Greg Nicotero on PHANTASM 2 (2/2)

would see the blisters appear and then he would start to the flesh would start to drip off i even remember them using for the neck
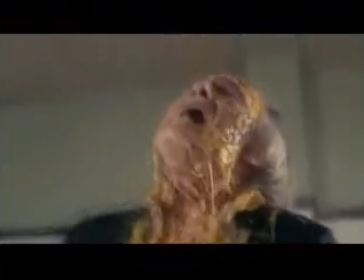piece they actually took went to the ralphs and picked up chicken skin
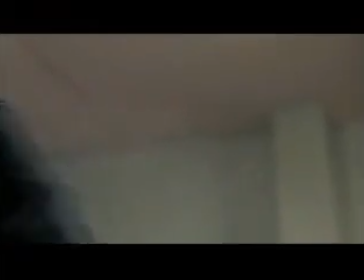and off of a chicken breast and super glued it to the appliance so you had a kind of a meaty piece of flesh hanging off the neck it was a really good sequence the way that it was
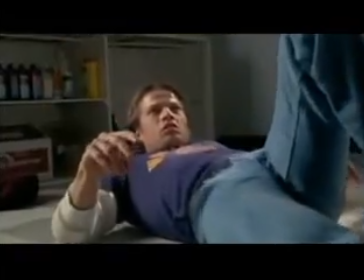designed and directed by dawn we
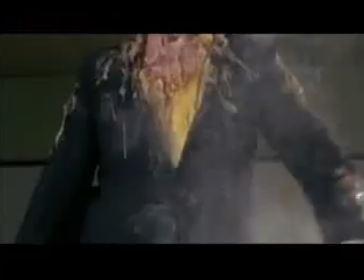also made a resin skeletal hand and then
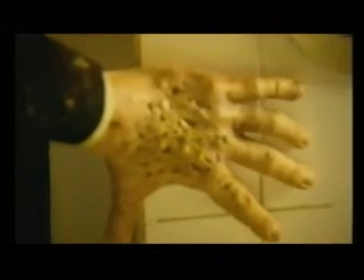we put that hand into the mold and filled the mold with colored gelatin and then painted
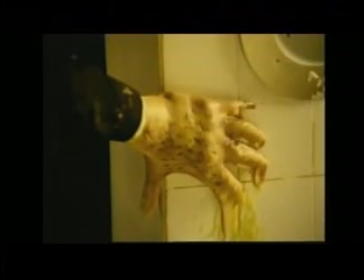the hand so that we mounted the hand to the wall and got one of those big industrial
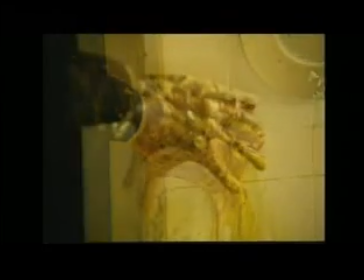heaters and shot the hand melting at three frames a second so that the hand did the old raiders of the lost ark kind of just dripped away so in the sequence you see you see his
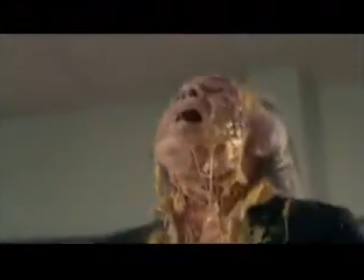face start to ooze and then you see these pustules appear and then yellow ooze shooting out and then his hand melts and then we made a face of angus
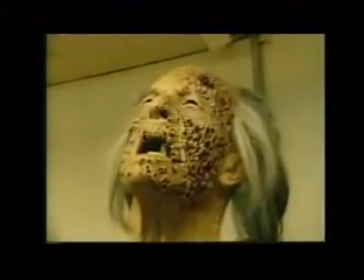with vacuum-form eyelids and chambers behind them that was filled to tubes
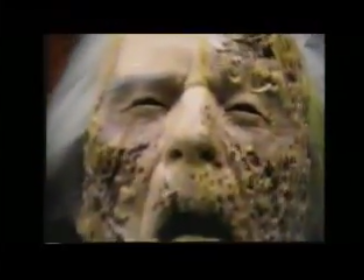with air and yellow goo so that we could hit the button and it would blow the eyes out.
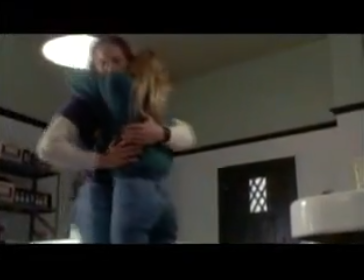So we were sort of borrowing from a lot of the movies that had influenced us up to that point. I mean, then it was Scanners and Raiders of the Lost Ark and all the bladder makeups, Dick Smith. You know, Mark Shultrin was always very, very heavily influenced by Dick Smith.
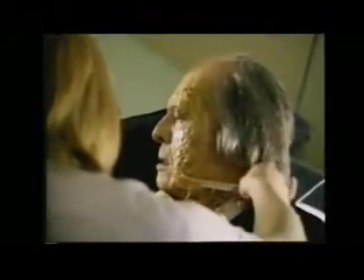And you can really see it in the effects with the bladder makeups and the melting hands and the eyes being blown out. I just remember how much fun it was.
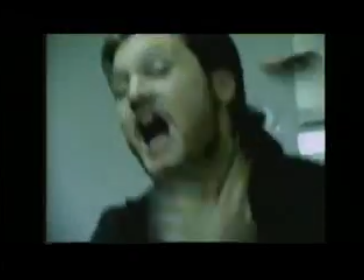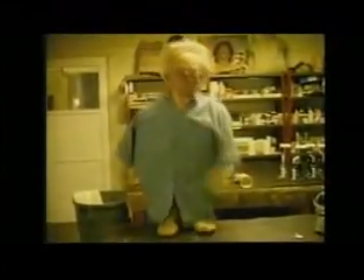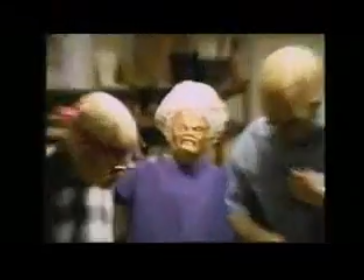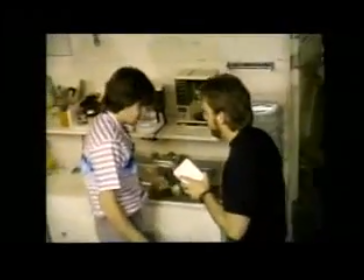Hey, Johnny, I was up in Morningside Cemetery and I cut off the finger of the tall man and it changed into this thing.
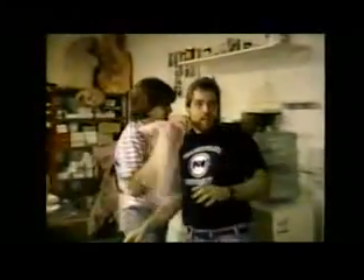Where'd it go?
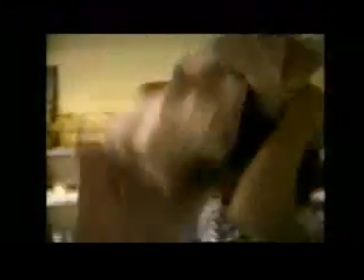That was the eve of the last film that I would do as a freelance because we started K&B almost right around the ending of Phantasm II.
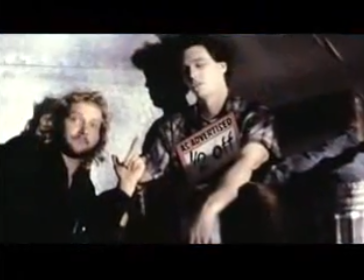Howard and Bob and I had gotten contacted by Scott Spiegel and Sam Raimi to do this movie called Night Crew, which became the first K&B film.
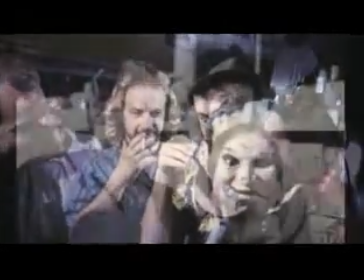Really, really, really low budget. I think they paid us $3,000 to do all of the makeup effects in the whole movie.
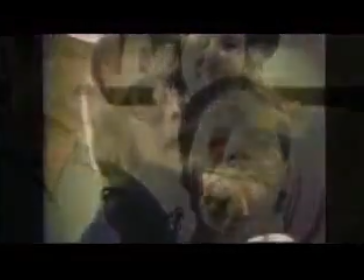We would work at Showstrom's during the day,
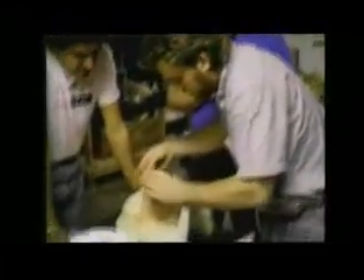and then Kurtzman and I would drive from South Pasadena and shoot all night with Scott and then go back to Showstrom's in the morning. There was even a couple times when we were supposed to be on set in Chatsworth for Phantasm, and I remember a couple nights when Bob actually fell asleep because we were, we had worked all night and Mark would be like,
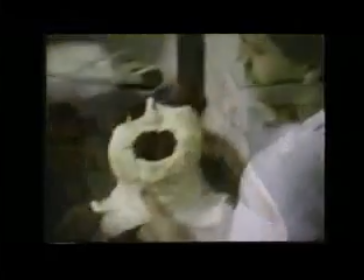what's the matter with him? I don't know, I don't think he's feeling really well. We were able at that point to break the dreaded catch-22 of, well, you can't supervise your own show unless you've supervised a show. So by 1990, I mean, literally within a couple years of the company's inception, we had done Gross Anatomy, Dances with Wolves,
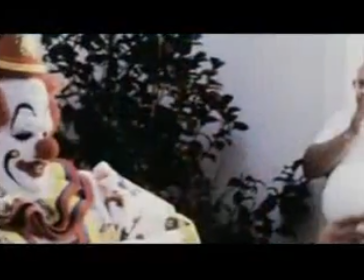Nightmare on Elm Street 5, Halloween 5, Texas Chainsaw Massacre, Tales from the Dark Side, from 88 to like 92, 93, all of a sudden, it peppered in between a lot of these other films, it would be something like Misery, or City Slickers, or, you know, mainstream movies.